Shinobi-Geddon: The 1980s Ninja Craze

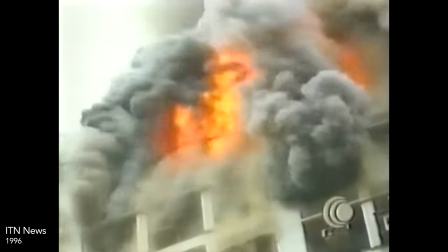(28:55)
It's no wonder rumors of elaborate tax evasion and/or insurance fraud persist.
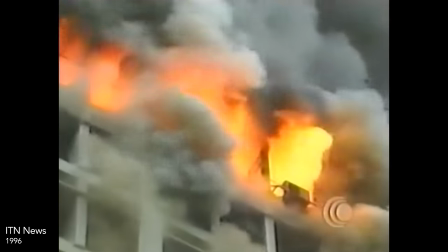(29:00)
While conspiracy theories claim Tang faked his own death, never existed in the first place, or was even murdered by former partner Joseph Lai in a power struggle.
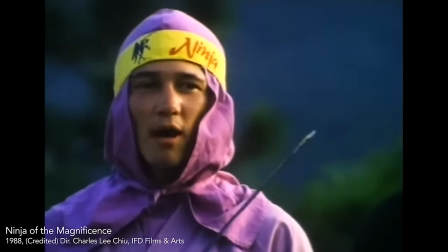(29:08) You old fool. I built an entire ninja empire behind your back. I will be invincible when I get rid of you.
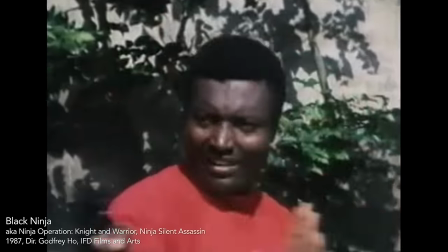(29:14)
Ultimately, the only thing we can be sure of is that the Ninja Franken movie is among the most audacious examples of charlatanism ever conceived.
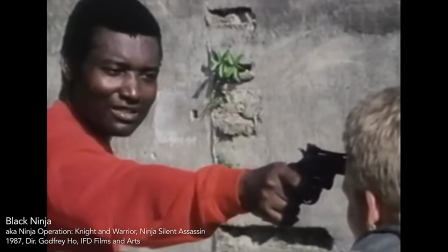(29:21) I know what you're thinking. Did he fire 6 shots or 5 shots only? To tell you the truth, after all this excitement, I lost count myself.
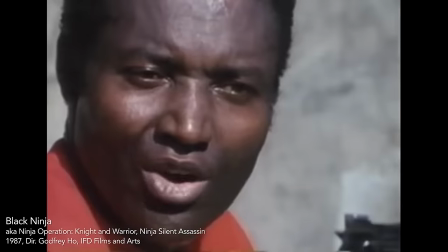(29:30) If you want your head blown off, just try it.
If you want to make your own, it's pretty easy.
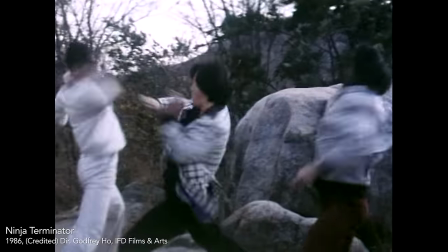(29:36)
First, find a foreign thriller featuring action, sex, and frequent telephone conversations.
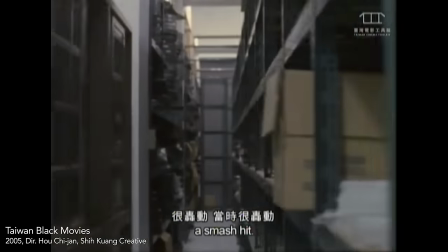(29:41)
Where and when? As new as possible, and preferably Taiwanese, although South Korean, Filipino, and Thai are incrementally more affordable.
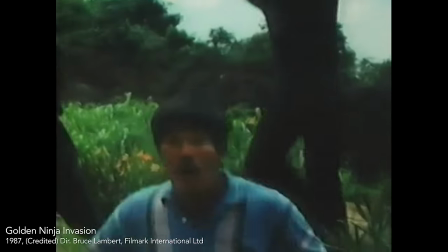(29:47)
Of course, the ideal, no matter where it's from, is a movie with indigenous ninjas, but these were rare.
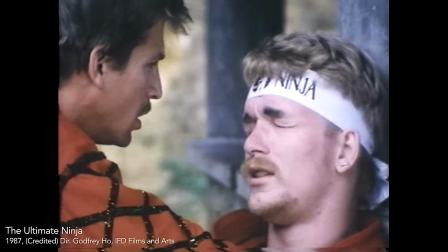(29:52) Nin who? Ninja, Captain. Ninja.
Next, Shanghai a couple of passing white guys and film them talking about ninjas.
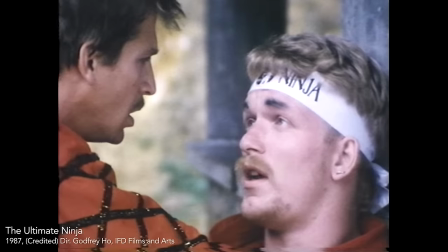(30:00)
Ninja schemes, ninja clans, ninja statues, anything ninja's fine. But make sure they do some of it on the telephone.
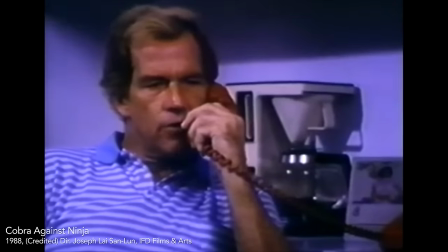(30:06) You've broken the ninja commandments by using the ninja challenge card for your personal gain.
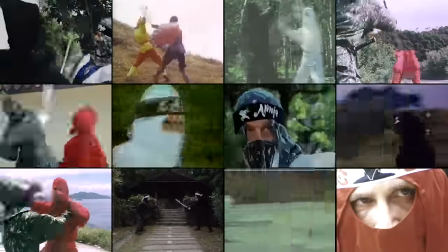(30:11)
Then hire a Hong Kong stunt team and film it fighting in your local park. It doesn't have to be the park, but other locations might require permits or travel, and who can be bothered?
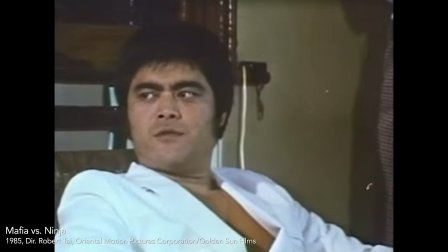(30:19) I stay here. Because I'm a ninja warrior.
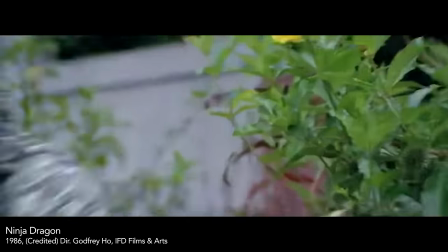(30:23)
Finally, replace all the slow bits in the original movie with your exciting new ninja footage and dub the whole thing into English.
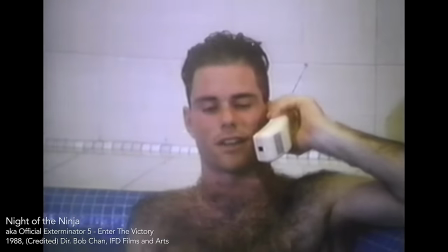(30:28)
This is where the telephones come in, because they're essential for allowing the movies to talk to each other.
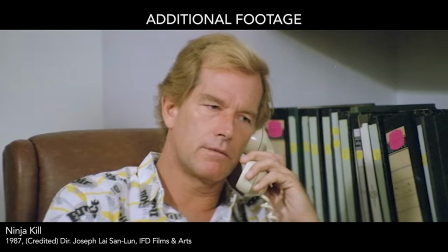(30:33) I want you to go to Thailand and check out a man named Cuba. He may be involved in some political assassinations.
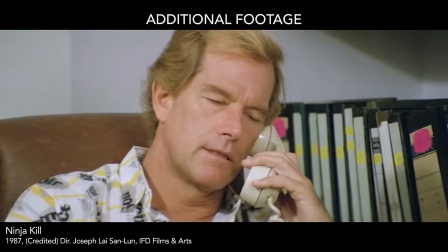(30:40) I'm busy. Besides, I don't know where Thailand is.
IFD's creativity and audacity in this area can be incredible.
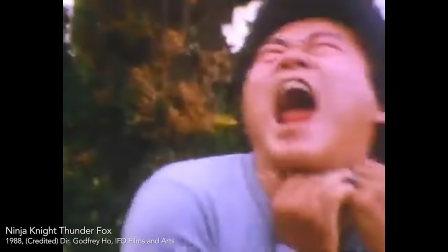(30:47)
Ninja Knight Thunder Fox follows an investigation by the Brad and Bonnie Detective Agency.
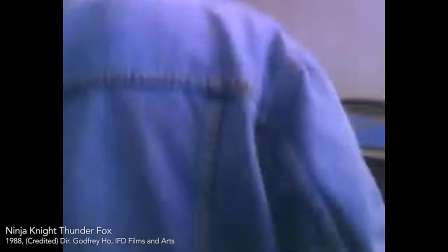(30:52)
But while Bonnie's part of the original movie, Brad's part of the additional footage, so the partners never meet, although that's the least of this thing's problems.
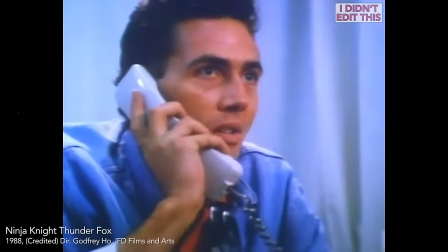(31:00) Good morning, Bonnie and Brad Detective Agency. Good morning, Brad. Hi, Bonnie.
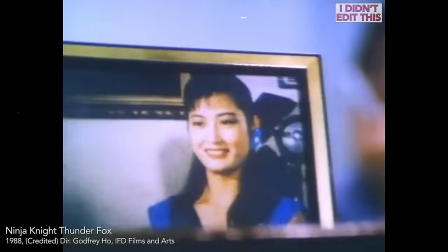(31:05) Don't work too hard. Take care. Listen, Brad, we've got a lot of things to...
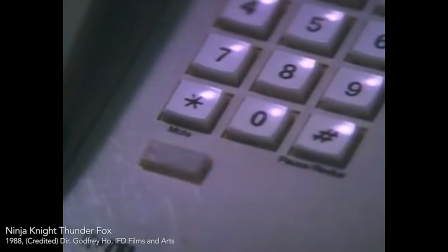(31:11) Hold on. I know what you're going to say.
Essentially, if it weren't for the telephones, these movies would be stuck trying to make characters interact like this.
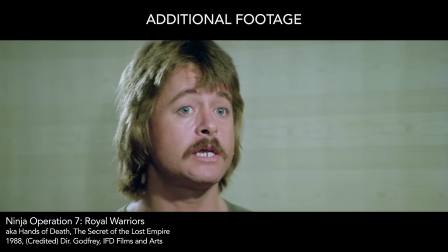(31:19) There will be fighting and bloodshed. That's why I need you, Willie, to be my partner.
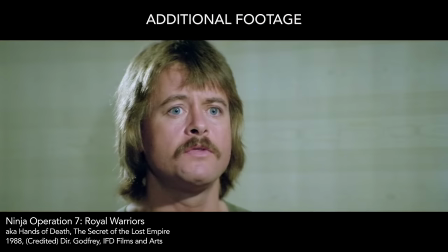(31:25) I'll consider it. Then we'll share it 50-50.
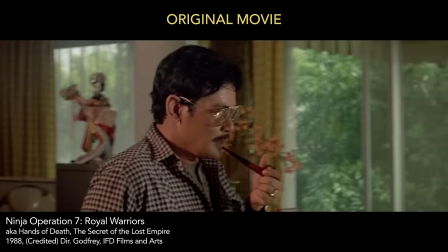(31:28) If I encounter another group on the way, I'll kill them so there won't be any competition.
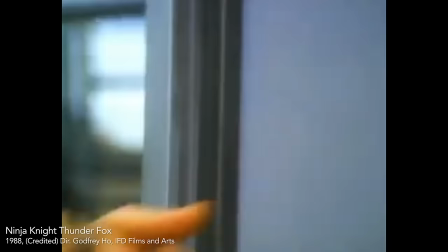(31:34)
Come to think of it, it would have been great if there weren't any telephones. Scenes in which the movies talk to each other face-to-face can be fascinating for all kinds of reasons.
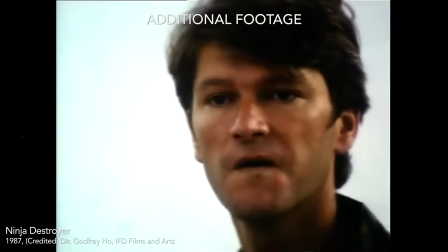(31:42)
In Ninja Destroyer, you just want to know how the filmmakers could have been so lazy.
I'm afraid he might even be a CIA agent.
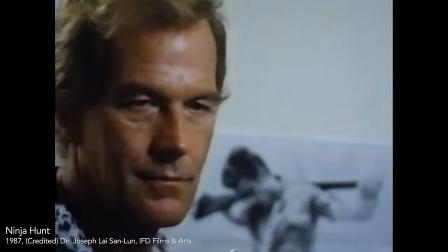(31:49) So he's one of them?
While in Ninja Hunt, you'd be hard-pushed to notice what was happening if you didn't know the context.
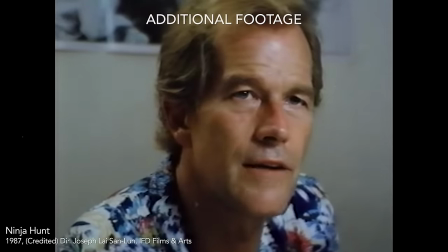(31:55) Why are you crying? I didn't want to leave you, but I didn't have any choice. Thank you for your pity.
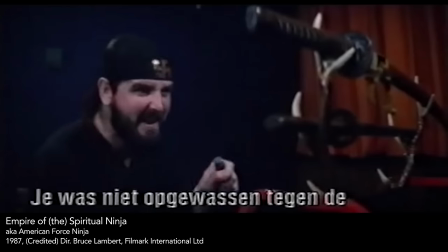(32:00) I just don't want to listen to your miserable patriotism anymore.
Perhaps the best way anyone found to strike up one of these conversations was in Empire of the Spiritual Ninja,
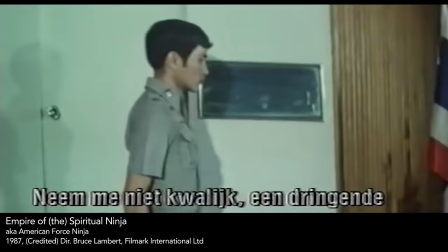(32:09)
which has an original movie villain who talks to the good guys via a radio, making him easy to replace.
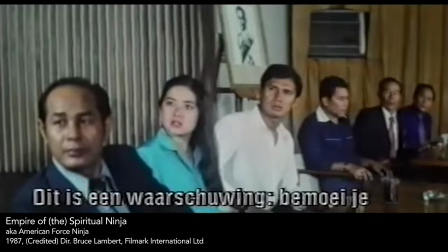(32:14) Kim speaking. What is it? This is a warning. Don't interfere with the work of the spiritual ninjas, or it'll be the worse for you.
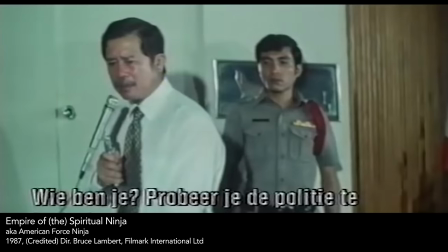(32:22) Who is this? Are you threatening the police? I told you this was a warning, and this is what's going to happen to you if you ignore it.
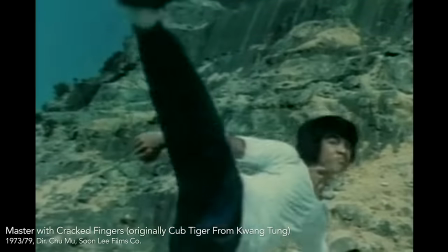(32:28) Huh?
As a formula, this cutting and pasting was evolution, not revolution.
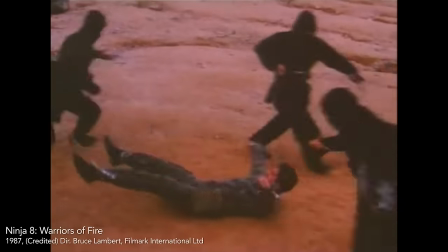(32:34)
But it was revolutionary in its relentlessness.
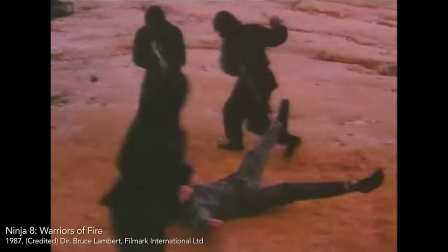(32:37)
Between 1985 and 1988, IFD alone produced around 50 ninja-themed Caucasian-starring Franken-movies, or Ninjamatics. Ho directing about half himself, starting with the first, Majestic Thunderbolt.
Majestic Thunderbolt.
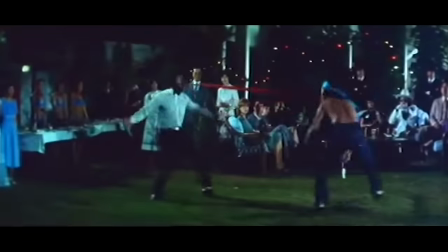(32:51) A roaring tiger encounters a furious eagle. It's a big showdown.
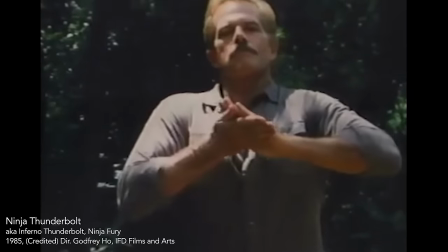(32:56) Never revealed on film before.
The Thunderbolt trilogy stars Richard Harrison and was shot back-to-back during the actor's first trip to Hong Kong.